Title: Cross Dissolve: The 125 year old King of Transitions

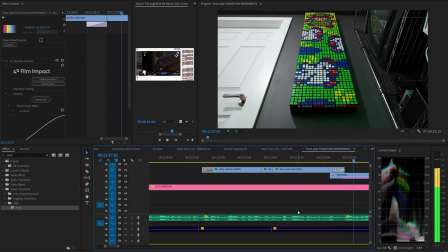983s
In fact, I've kept it at 12 frames for the last 10 years.
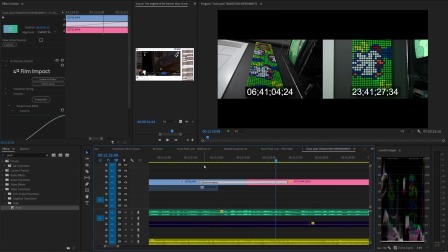987s
With cross dissolves, the viewer usually cannot clearly see what's going on during the transition.
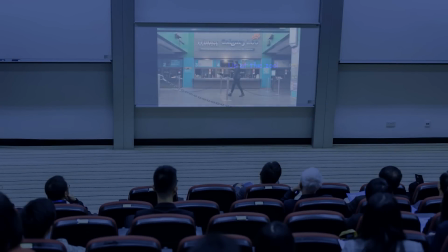995s
So, the worst thing that you can do is make your transitions last longer than the actual content.
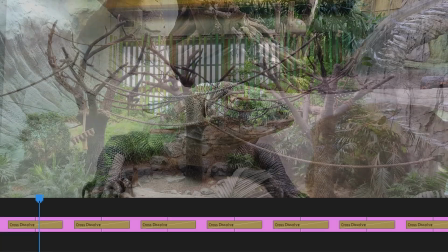1002s
This is a total noob thing.
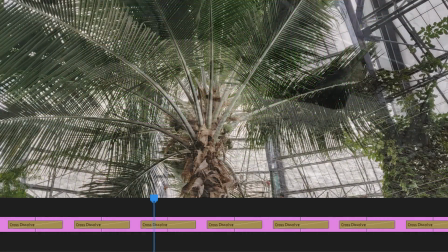1005s
I've had to sit through far too many slideshows where I'm barely given enough time to actually look
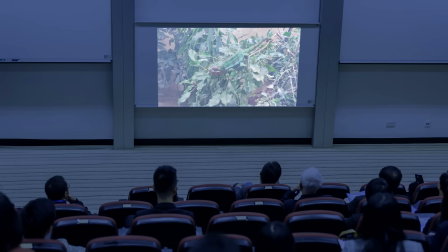1011s
at a photo with no transition in the way before the next transition starts and ruins the view. Again, the audience can't enjoy the content if transitions keep getting in the way. Even a good transition, like the cross dissolve, can be misused.
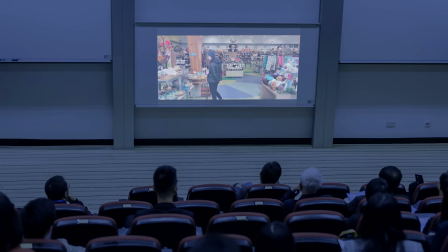1030s
So don't make them too long unless you've got a good reason to do so.
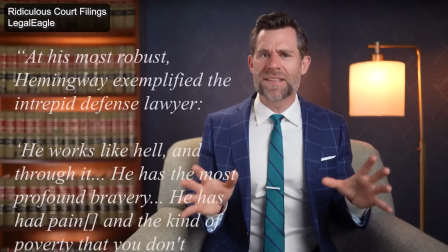1034s
I've certainly used some long cross dissolves in my time editing, sometimes 2, 3,
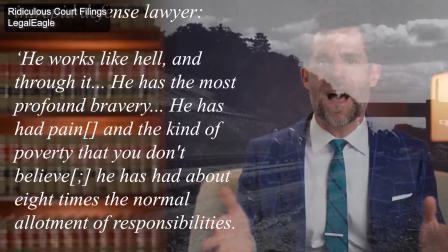1040s
or even 4 seconds long, but I'll usually only do this if it's more of a thoughtful, slow, or dramatic piece,
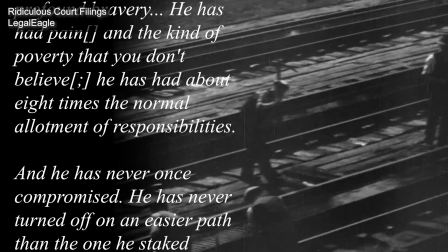1047s
and or if one of the source videos is relatively simple. Last thing, and very important,
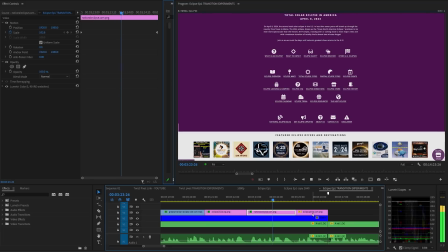1054s
if you have already keyframed some kind of Ken Burns motion, a slow zoom or pan,
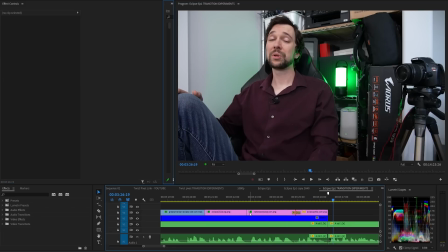1060s
and then you add a transition, like the dissolve, well,
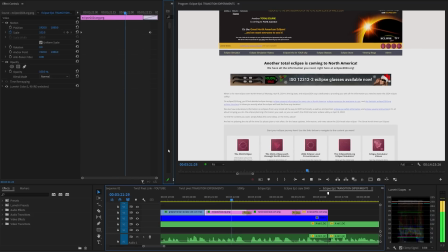1065s
now the clips on both sides of that transition are slightly longer because they overlap.
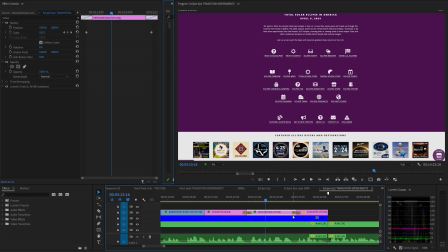1071s
And your keyframed motion won't kick in until halfway through the transition.
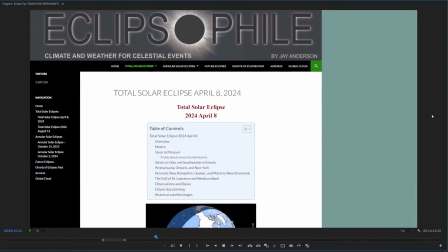1077s
So it'll look stupid when the motion suddenly begins, probably with no easing.
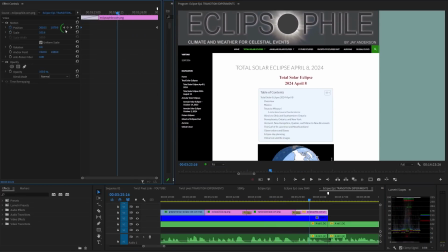1083s
I see this mistake all the time. So make sure you go back and extend those keyframes all the way into the transition.
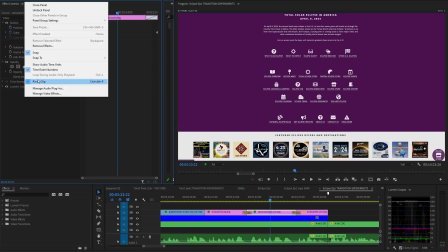1091s
You can turn off pin to clip if you want to extend keyframes even farther than that, by the way. That's a little known feature. All right, let's talk about the wipe. You just watched one chapter from a longer transitions tutorial,
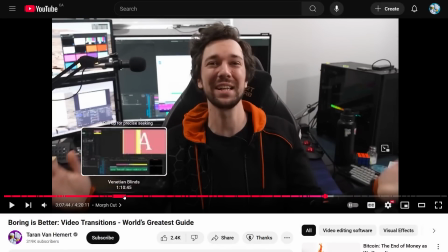1106s
which you can also watch right now for free from the link below, or just click this little thingy on screen right now.
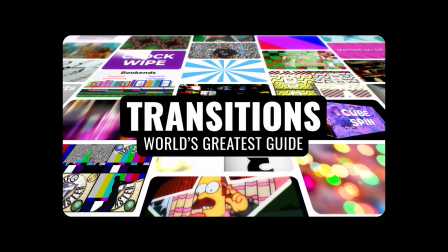1112s
The tutorial covers nearly every useful transition and every transitions vendor. I'll see you there.